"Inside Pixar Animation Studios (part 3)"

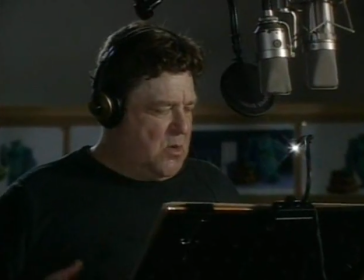4:11 The first thing we do is we listen to the dialogue of the actors portraying these characters again and again and again.
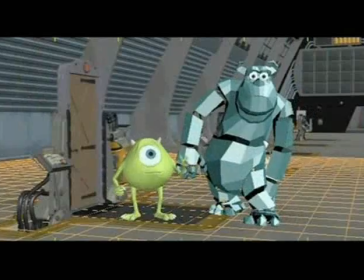4:18 We listen to it hundreds of times, trying to figure out what the right gestures, what the right performance for the shot should be.
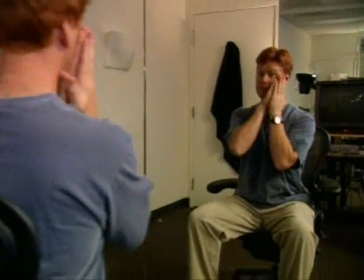4:24 Some animators just sit at their desk and act it out like Mad Men. Other animators use video reference.
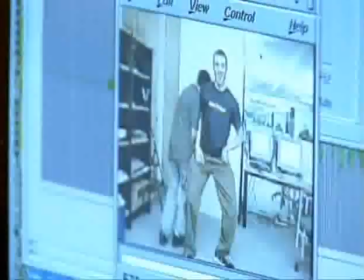4:31 They'll videotape themselves acting it out just to get clear in their own minds what the performance should be.
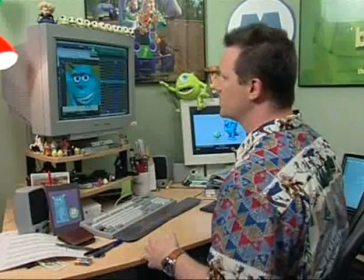4:36 The last thing we do is work on the character's face.
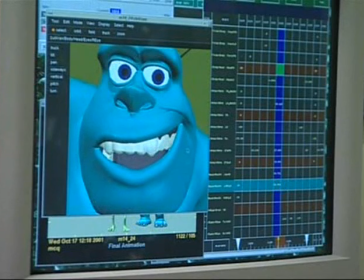4:40 We find that if we can communicate an idea through pantomime using Sully's entire body,
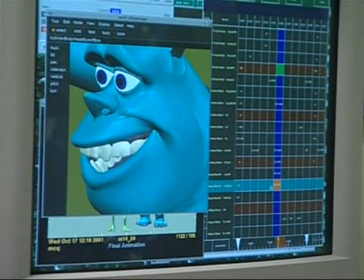4:47 when we finally go into the face, we're really only plussing something that's already working.
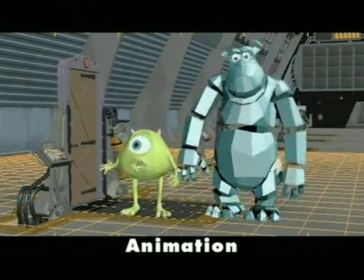4:51 We're rehearsing a scene for the upcoming company play called Put That Thing Back Where It Came From, Or So Help Me.
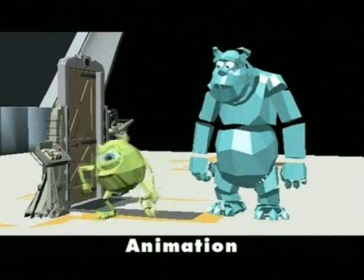4:59 It's a musical. Put that thing back where it came from, or so help me. So help me. So help me. And cut.
The next step is when the shot leaves animation and comes into the shot's department.
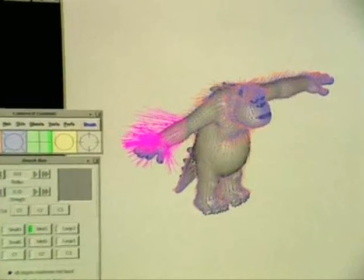5:10 And in particular for this shot, we're going to be simulating Sullivan's fur. It's an important part. It's a part of Sullivan's look to put all that fur on it.
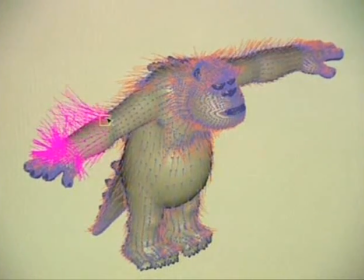5:16 But most importantly, simulation is really where we're adding the overlapping action in the animation.
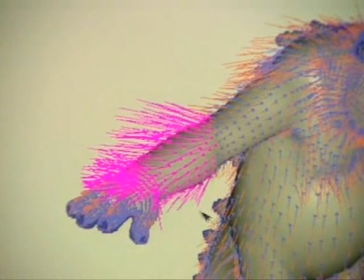5:21 So we're really breathing an additional amount of life into that character by having that fur reacting to the motion.
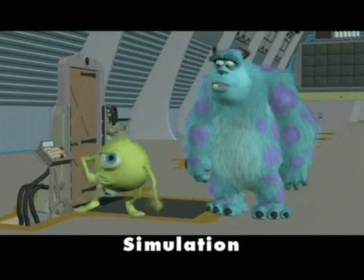5:27 The hair there is really flouncing in reaction. It adds a lot of life. It really conveys his emotion of being bouncy in that scene.
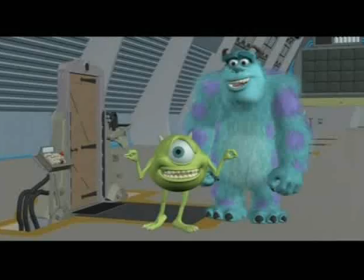5:35 After the animation is final, we still have to add the shaders, which is the textures and the colors, basically, and the lighting, which is the shadows and the depth. It's only after these shaders and lighting is finished that the film looks like what you see in the theater.
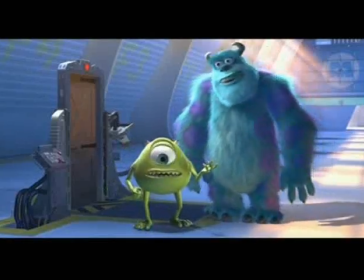5:49 And here it is.
We're rehearsing a scene for the upcoming company play called Put That Thing Back Where It Came From, or So Help Me.
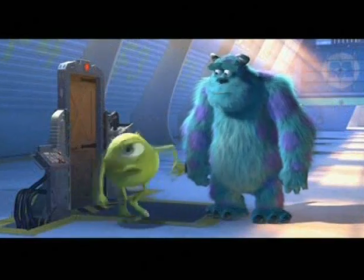5:58 It's a musical. Put That Thing Back Where It Came From, or So Help Me. So help me, so help me, and cut.
Hey, guys. Hey, John. Hey, John. How's it going? How are you? Good, good to see you. How's the tour going? Oh, we're doing well. We're done. You're done already? We showed them around the whole building and talked about the movie and went through all the steps. From story animation to finished film. Yeah, I think they had a great time. It's in the can. Have a great time. See you later. See you. See you later. Well, thanks a lot, everybody. We had a good time showing you around. I hope you enjoyed yourself. Now, stick around because after we leave, you're going to see a bunch of doors. Now, these doors don't have any markings or words on them, but you still might want to check them out. Right. Big surprises. Thanks very much. Bye now.